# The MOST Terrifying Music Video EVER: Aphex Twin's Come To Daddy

Ugh. I am just, again, just sort of horrified and disgusted. It's so good. It's so good. It really did what it set out to do. Let's just say that, because it's just so unsettling and unusual and just, I don't know. It's interesting because David Cunningham, actually the director of this, went on to make sort of his own electronic music, really experimental stuff, and made his own videos like on stage to go with that, as well as some other, music videos, and all very artistic. And he kind of started doing his own thing more. But you can definitely see how his earlier work, like Madonna and this video specifically, really inspired a lot of what he did later on as well. So he has such an incredibly consistent style, I found, at least in this time period.
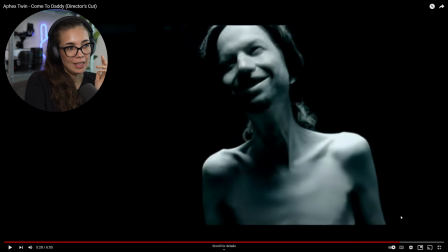1325s
But yeah, it's the editing for me. It's like nothing even much happens here.
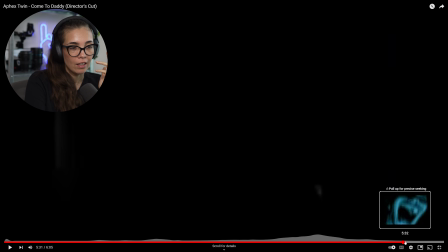1330s
This guy is just standing there,
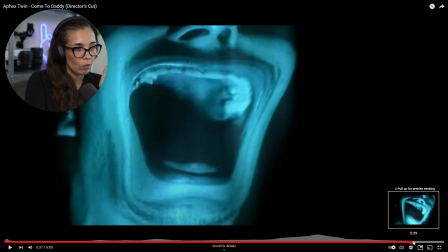1333s
and we got the face just contorting while it's sort of screaming, like electronically.
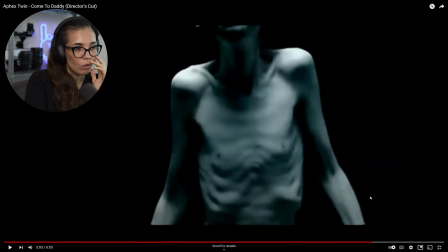1340s
Very unsettling. And then we have all of these shots where we just see the body, and it's just sort of, I don't know. At the time, like way back when, I didn't know as much about body horror as I do now. And you can tell how that whole movement sort of inspired him.
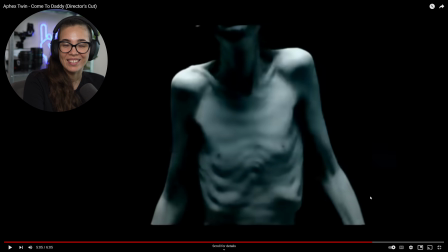1358s
Like I saw some Cronenberg in this, it's definitely very interesting.
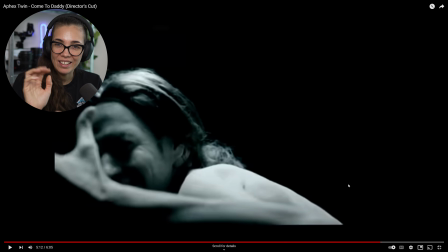1364s
He's just sort of standing there and moving, but the way that it's edited and with these glitches and everything, it just becomes so much more unreal.
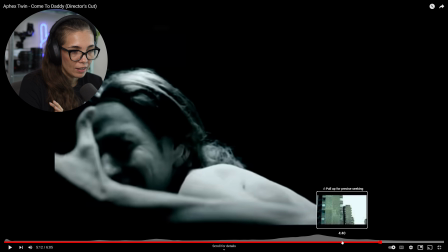1371s
And same for this final shot here, which I really loved. So it starts like this, and then it sort of starts moving like it's falling, like the world is falling, and then it starts glitching.
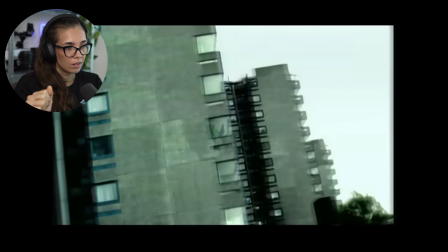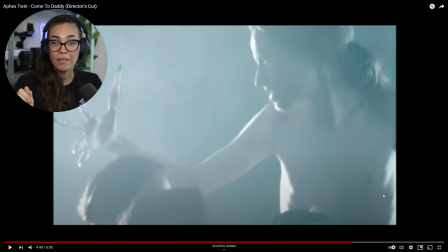1392s
Love that sequence. Like it's really cool and such a simple way of showing like, hey, some stuff is like really weird and kind of strange now. And this was even a couple years before The Matrix, but it's giving me a little bit of the Matrix vibe too.
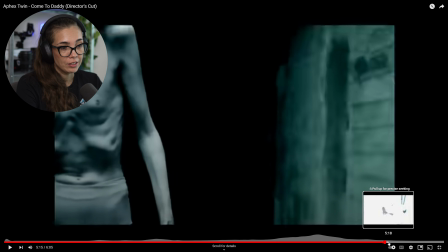1407s
So many cool things here. And I can imagine the Wachowskis seeing this, at the time.
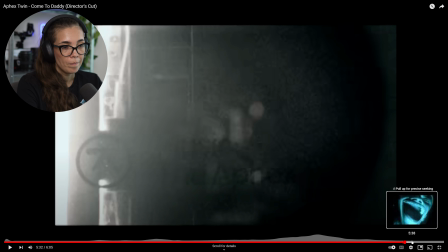1415s
Yeah, this absolutely incredible. I think that so many people were inspired by these videos. It's definitely a very impactful director on at least the music video scene. These were just absolutely wonderful. I'm so glad I took a look at this. Let me know your thoughts in the comments. If you want to get more involved, you can join us on Discord. The link to the server is below in the description. And meanwhile, subscribe if you haven't yet. Thank you so much for hanging out with me. I hope you're having a great October. Let me know what movies you're watching to get into the mood for Halloween and this whole season. I'm really enjoying it. I'm enjoying the weather getting a little bit cooler, which is great. Here in Los Angeles, it doesn't really get cold ever, I think. Not really. But it's really nice to finally have a break from the scorching summer that we had here. So I'm having a good time. I'm really enjoying watching all of these spooky videos with you. So let me know if you have any further suggestions for the rest of the month. But, till then, please take good care, and I hope to see you on the next one. Peace.